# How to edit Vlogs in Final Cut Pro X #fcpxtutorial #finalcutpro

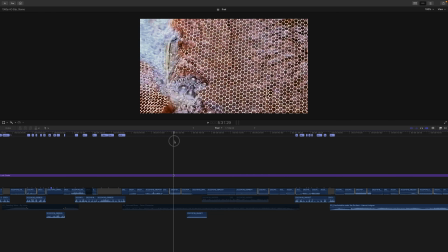20:34 Yeah, and I keep walking. I keep walking. Uh, yeah.
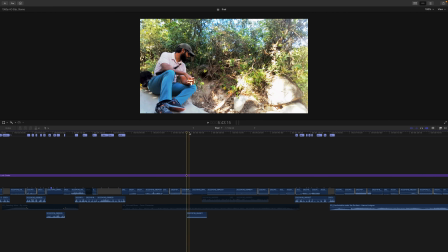20:41 Then I'm sitting somewhere resting for a while.
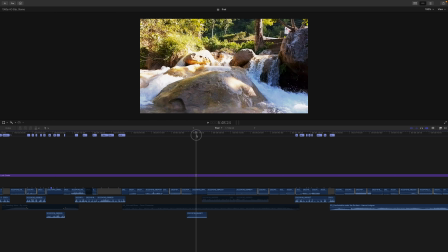20:46 Then I show them the good part, which is the waterfall that I come across.
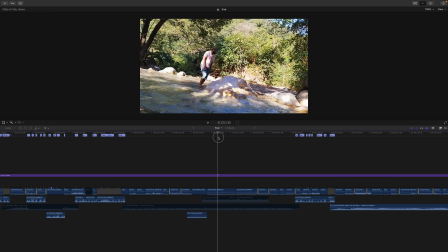20:54 Yeah.
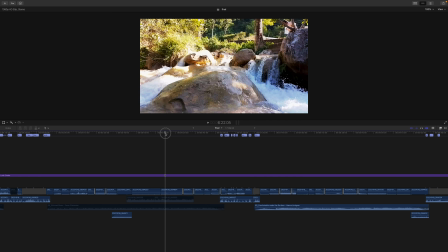20:58 Then I also jump into the waterfall and explore it. And while doing this, there's a music that is being played in the background, so you don't get bored. Yeah.
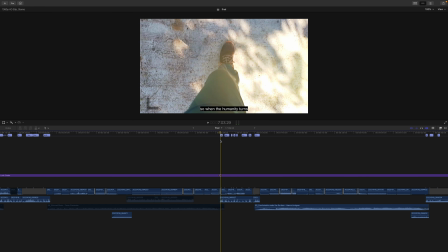21:16 So that happens, the music gets over, and again I try to stitch it with my so when the humanity turns
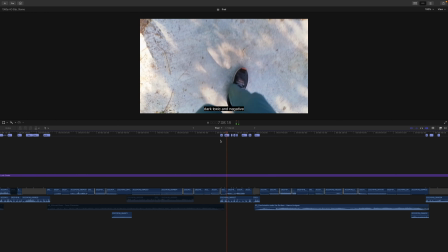21:25 dark, toxic, and negative.
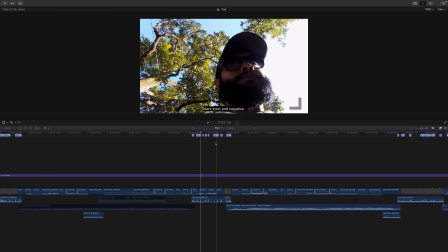21:29 So I'm talking a little bit about humanity, my opinions on the world,
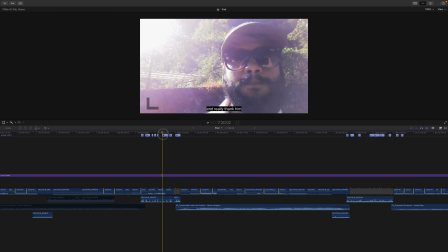21:34 which I can share directly on YouTube through simple videos.
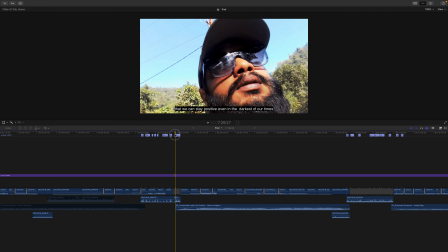21:40 And I find it pretty amazing with such a simple tools and simple investment. You can still voice out for what is fair,
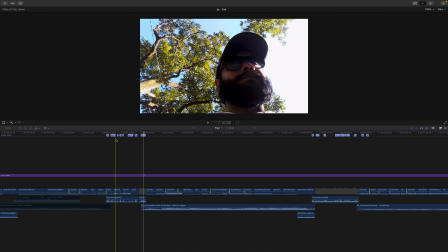21:53 So I speak a little bit of that without making it too preachy,
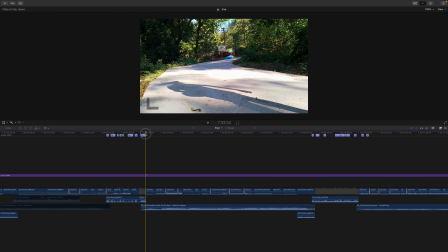22:01 So I say that, and then again I have a music.
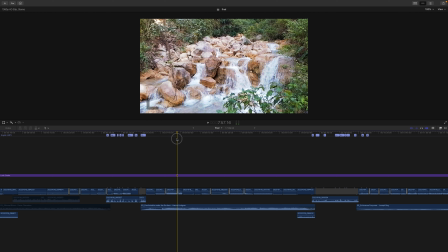22:05 I continue with waterfall shots, syncing to my music,
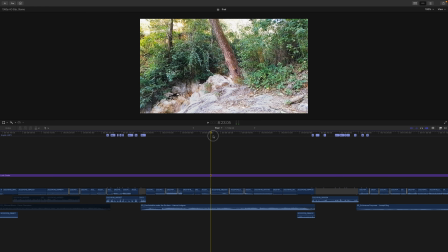22:13 and you can see that I keep walking. I keep walking. Again, I'm resting over here.
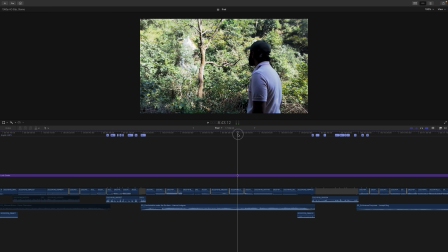22:19 Yeah, and this is completely done single-handedly.
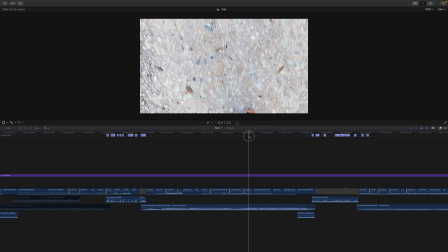22:25 Nobody was with me.
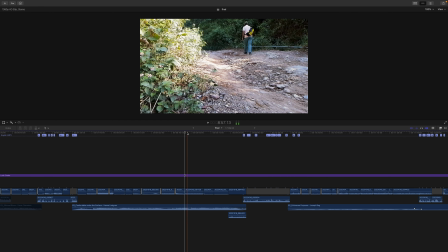22:27 I was completely alone with my tripod, and this is completely a solo traveler's vlog,
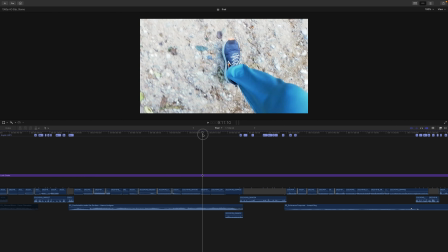22:36 So I enjoyed it because I like to be alone in nature while walking,
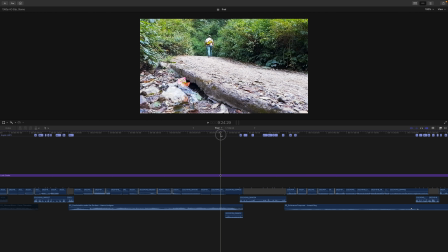22:43 it helps me contemplate, you know. So, so yeah, you can see that all my angles are lower angles, um, and yeah, because the tripod is gorilla tripod and I'm using mobile phone,
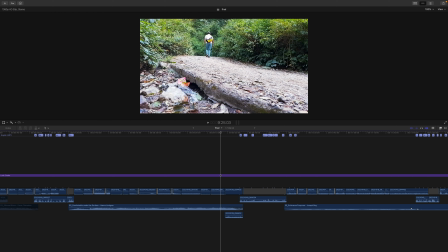23:01 so I have to always put my tripod on the ground, so it's kind of not that tall, and I kind of like lower angle shots,
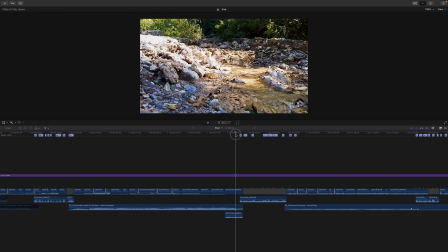23:15 and so I didn't miss on having a crew or anything else other than me and my few tools. So you can definitely try solo vlogging instead of you know uh, getting a DOP.
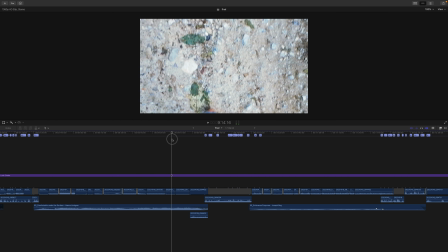23:33 So yeah, so the music continues and the video progresses.
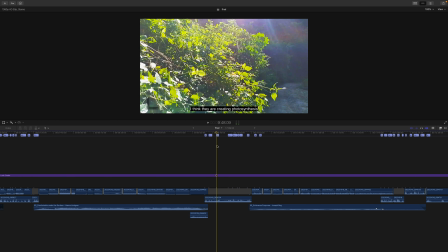23:38 We go ahead, and again I talk.
I think they are creating photosynthesis.
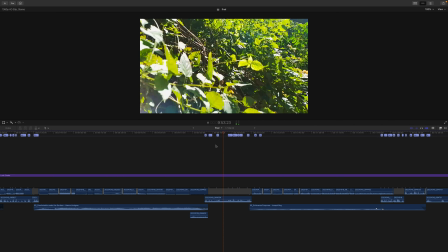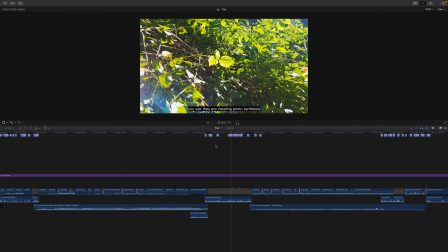23:50 So you see, they are creating photosynthesis in such a quiet way.
So nothing was scripted.
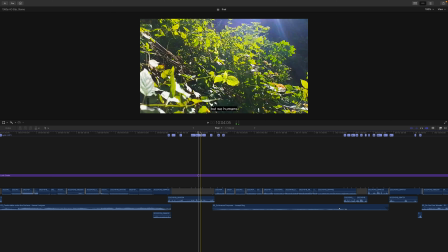23:59 I just spoke whatever came to my mind, and you know, whatever I observed.
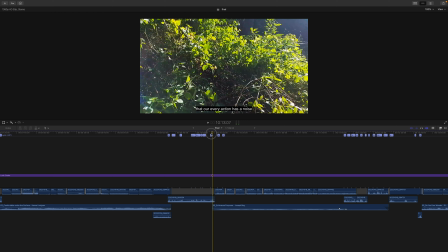24:07 Yeah, I wanted it to be more real rather than being more scripted. Because my intention is to to
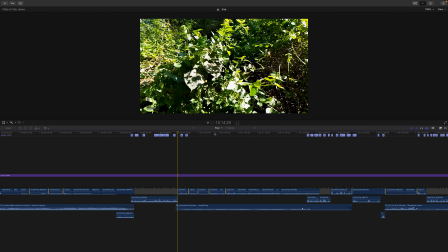24:19 motivate people to walk further in their life, in physically and also like
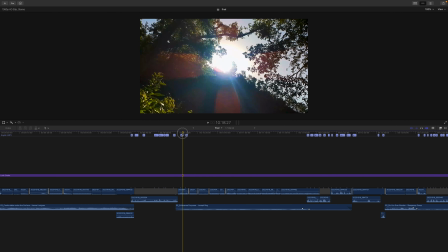24:26 uh, mentally wherever they are stuck at.
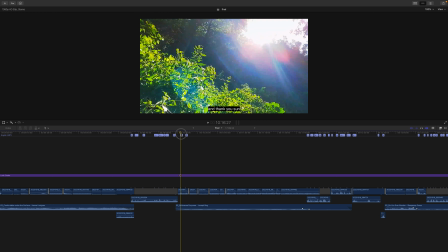24:29 You know, so so yeah, everything is improvised, I can say.
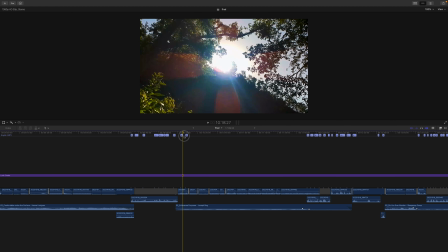24:38 So I talk, and again I start with music,
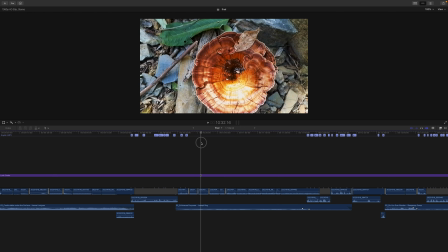24:44 showing the spider, the mushroom that I accidentally find it,
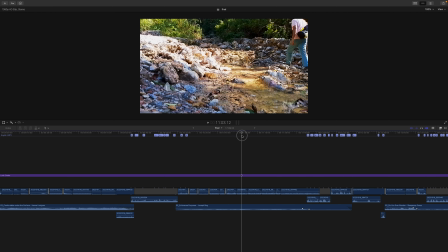24:55 So then the fountain, and then me walking towards the fountain, um, yeah. So, and then me washing the face with the cold fountain water,
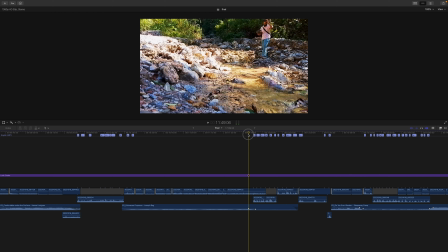25:15 so that kind of relaxes the mind of the watcher, the audience. That's what I felt. So while doing this, I completely have to keep in mind that how audiences are going to watch the clip.
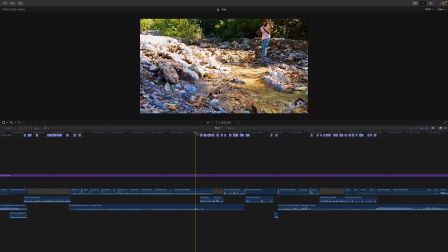25:35 So the focus is very much around how the audiences are going to view this. So I have to put myself into their shoes all the time. Yeah.
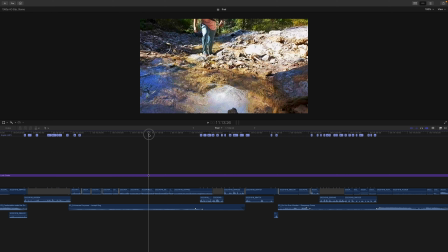25:51 So I reach somewhere near the fountain, and it gives the idea that I have progressed in my walking.
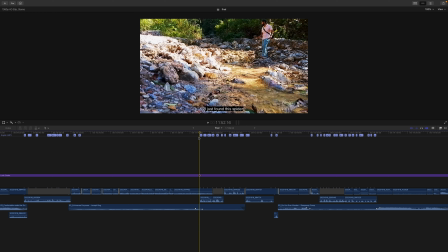26:00 And then again I start speaking while the music fades out.
Just found the spider sitting on my cap since like 15-20 minutes.
So this is the incident that happened where I simply find a spider sitting on my cap.
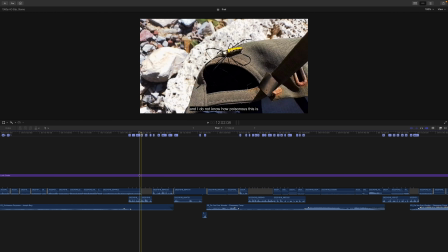26:20 It was a very beautiful, colorful spider, yellowish, which I have never seen before. So I just tried to make a little bit of excitement out of this event.
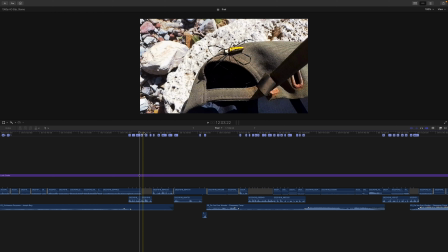26:38 So I try to talk about it and also share it with people. Yeah, so even these small things can add little bit of spice to your vlogs.
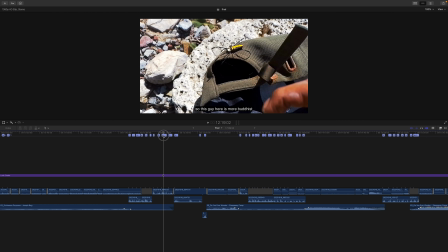26:54 Yeah, so I talk about this and I also compare them with humanity. I compare the spider with the humanity. So yeah.
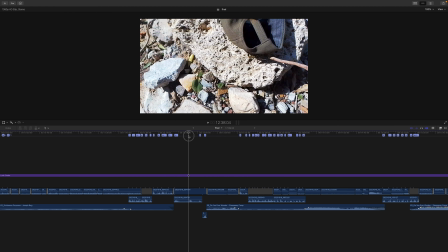27:10 So yeah, so you can see I try to remove the spider,
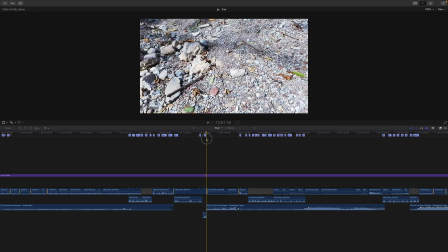27:14 and then again I start with new music here.
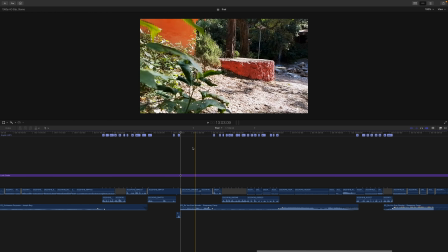27:20 Uh, yeah,
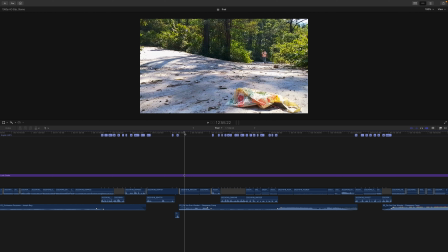27:23 so the new music starts, which is complementary to what I spoke before. Yeah, so that kind of gives some correlation to the
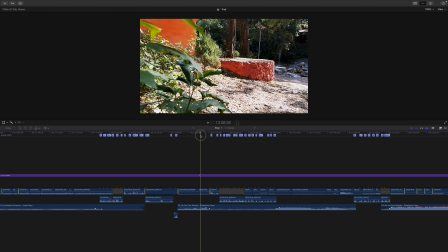27:37 watcher, and he feels connected. Let's move forward, and so I kind of reach a temple over here.
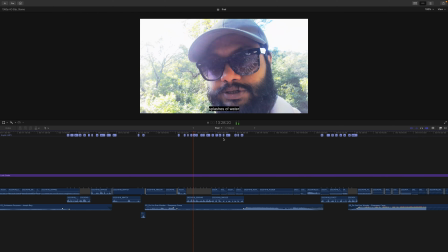27:47 Took a nice fresh splashes of water from the stream.
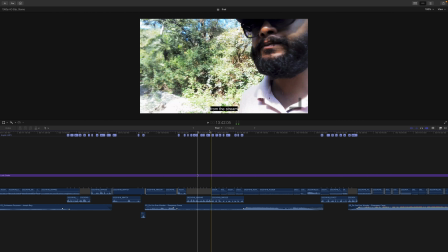27:53 I tried to share my experience of meeting the spider and
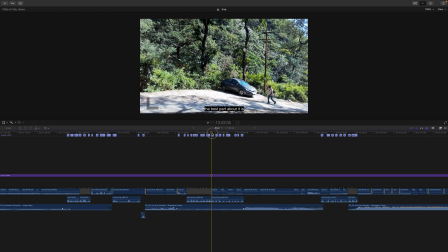28:00 the cold water that helped me regenerate. Yeah, and I also talk about vlogging, that it's one person's job.
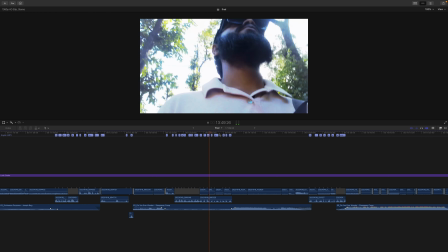28:11 Person's job.
You don't need a team for this.
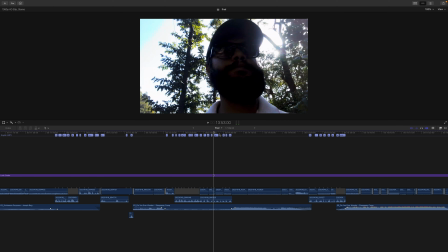28:15 So this was just my third day of the video, and I really wanted to motivate myself, so I share that very honestly with people. So yes, so you can see a beautiful waterfall in front of us that I reach, which is almost like final shot.
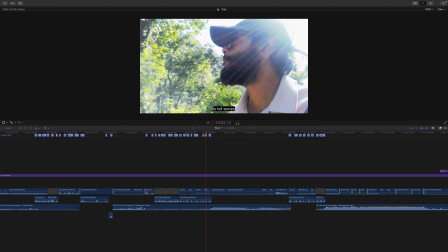28:36 It's kind of in my blood to tell stories. So I'm enjoying this.